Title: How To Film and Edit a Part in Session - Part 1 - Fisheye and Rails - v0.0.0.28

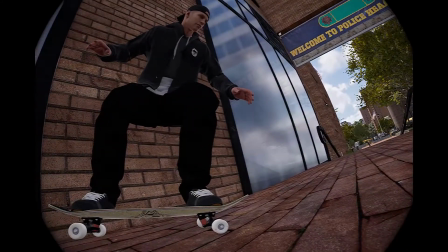[33:27]
Okay, so we're kind of missing the landing, so we're going to pull back a little bit there and remove the other keyframe.
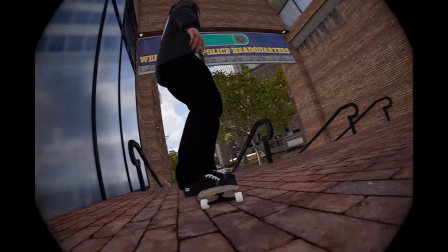[33:37]
And then we're going to follow him along. In this instance, we're going to put him in the middle of the screen.
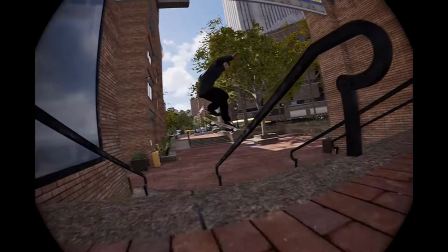[33:45]
So we capture him on the edge, he moves to the middle, and we're going to put the camera slightly to the right
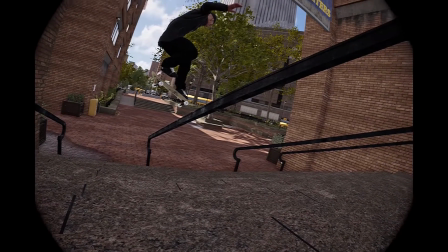[33:55]
and edge it slightly that way. So we can see the whole rail right to left.
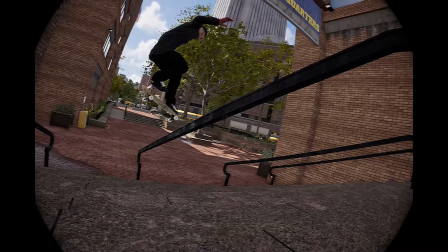[34:03]
And so the trick kind of happens in the middle of the screen. So we move it over a bit, down a bit,
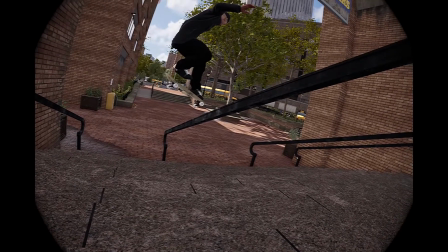[34:12]
pull it up a bit too actually, and right there.
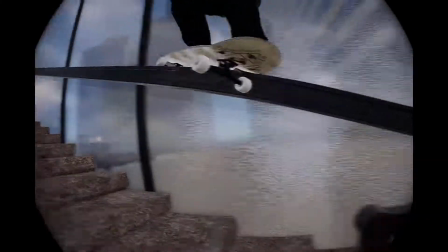[34:17]
So this rail is going from left to right, and this from right to left.
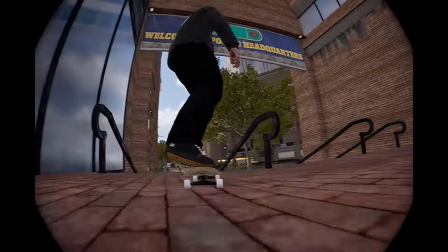[34:24]
And we're putting him right in the middle of the screen because that's where the action is going to be.
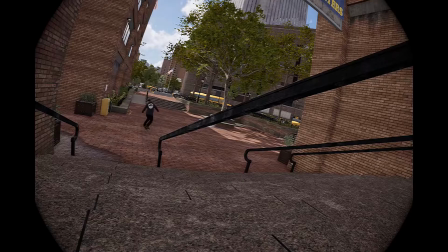[34:29]
Right? So you can see the kickflip very clearly. And that's all you need to do.
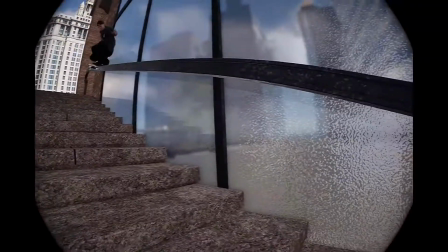[34:36]
Right?
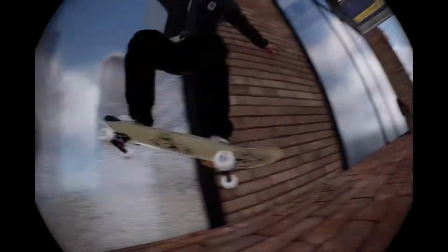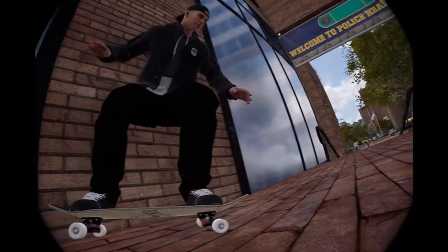[34:42]
So when he lands, right, look how low we're getting. This is important.
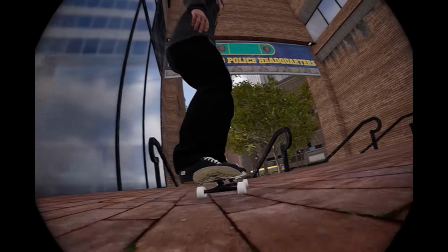[34:45]
We want to capture that landing, and then we're going to stay nice and low until he launches.
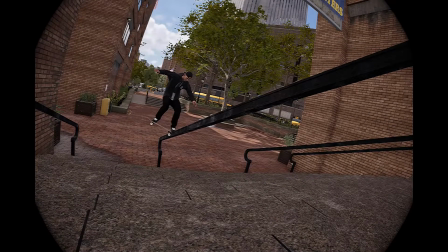[34:52]
Then we're going to pick the camera up, capture the trick in the middle of the screen, and then boom.
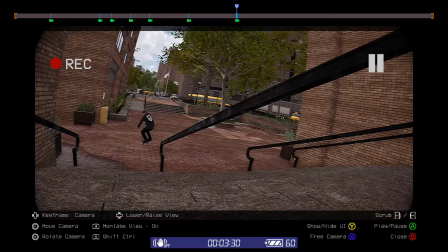[34:58]
Now here we can also tilt it slightly to the right, and that will do an inertia type movement with the camera.
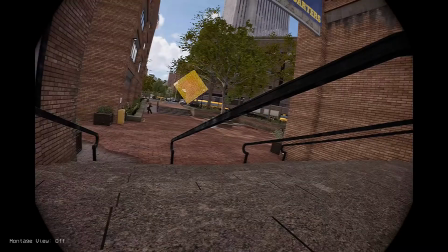[35:07]
See, the camera kind of pulls back if we look here, we can see the movement of the camera.
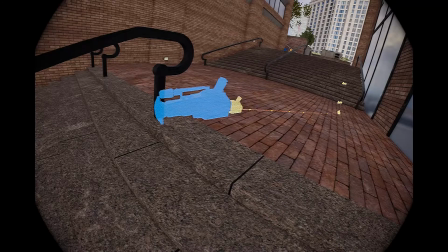[35:16]
So see the camera, it's in the same spot, but that movement, that slight tilt, added inertia automatically.
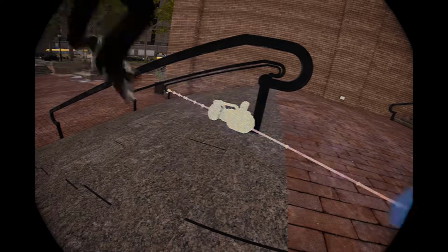[35:25]
It's really good for ending lines and movement shots like this.
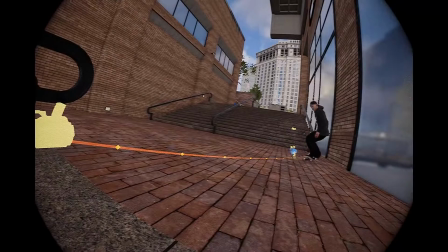[35:30]
All you have to do is tilt the camera slightly, very, very easy. And you can see the camera move.
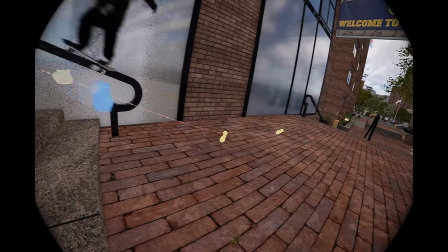[35:37]
Right. Not many keyframes, very fluid movement.
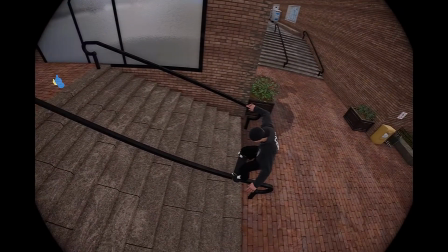[35:45]
And that's all you need to do. Let's watch it one more time.
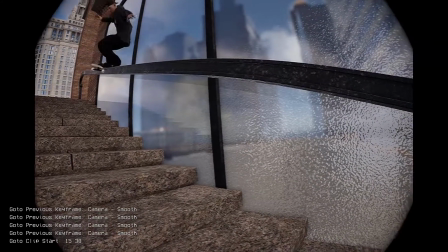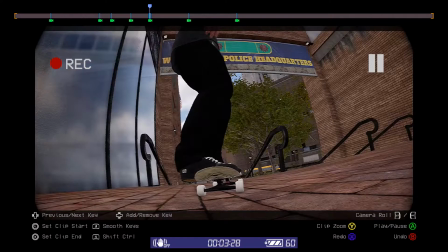[35:55]
Perfect. 1, 2, 3, 4, 5, 6, 7 keyframes.
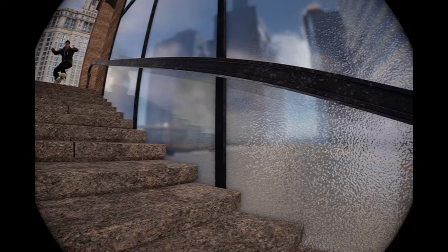[36:00]
Right? Perfect.
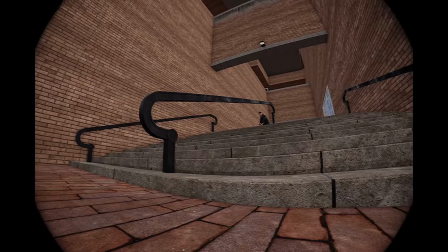[36:05]
Then one last thing is that you can record a lot of your grinds on rails from the bottom of the stairs as well, like facing up like this.
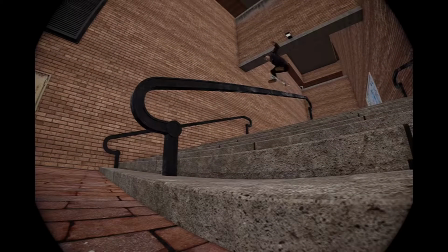[36:14]
But what really looks good is when you're doing like a trick over the stairs, especially if you're doing it over the rail like this.
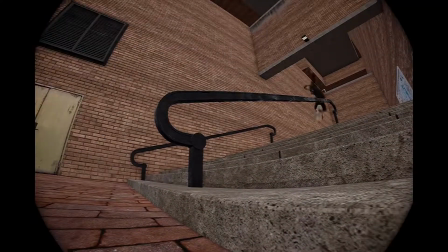[36:23]
Right? It looks really good from the bottom of the stairs. And again, you kind of want to capture that.
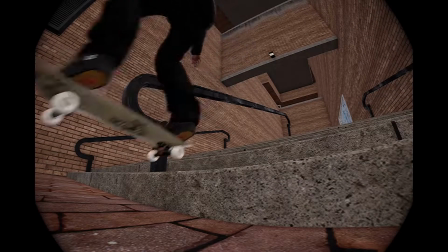[36:29]
So with shots like this, you're not really looking so much for your money shot in them, you're looking for the landing, and that's your spot that you're going to pivot from.
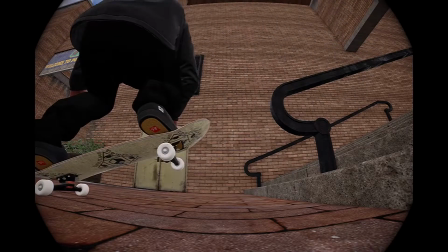[36:38]
So, I mean, he hits the stairs here, it's not the cleanest spot, so basically he lands about there.
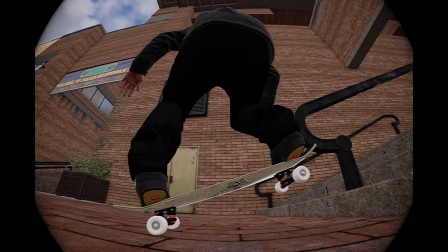[36:44]
So this is the spot we're going to set our camera keyframe from.
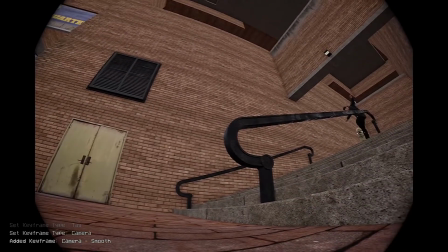[36:49]
And we're going to go back to that. Right.
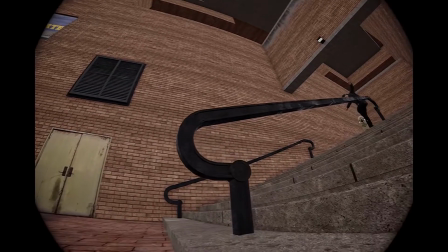[36:53]
Now, you can move the camera like this, a little bit, it's fine.
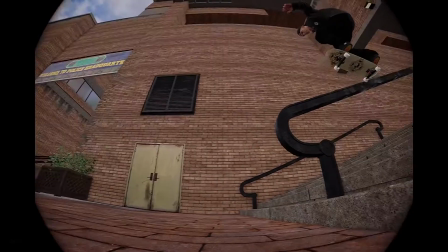[36:59]
Then you'll come along, and we want to get it in the middle there and just move it along.
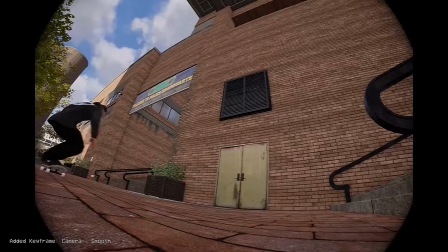[37:06]
And then follow it. Like that. See?
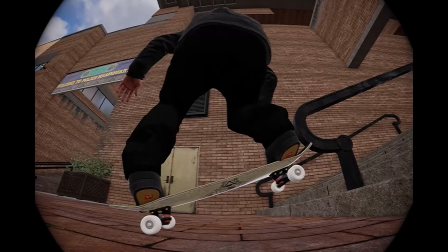[37:15]
So getting nice and close to where he lands, that's what we want to see.
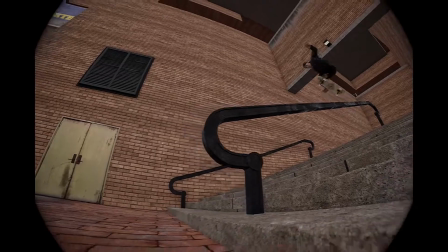[37:21]
It's kind of like the snap of the trick. Everything else is happening in all this massive space over here.
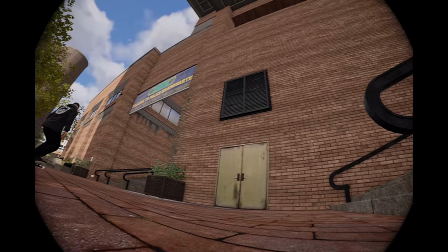[37:28]
And then we get the snap, just like we would with a grind, right? So this is the snap, and onwards he goes. Very simple.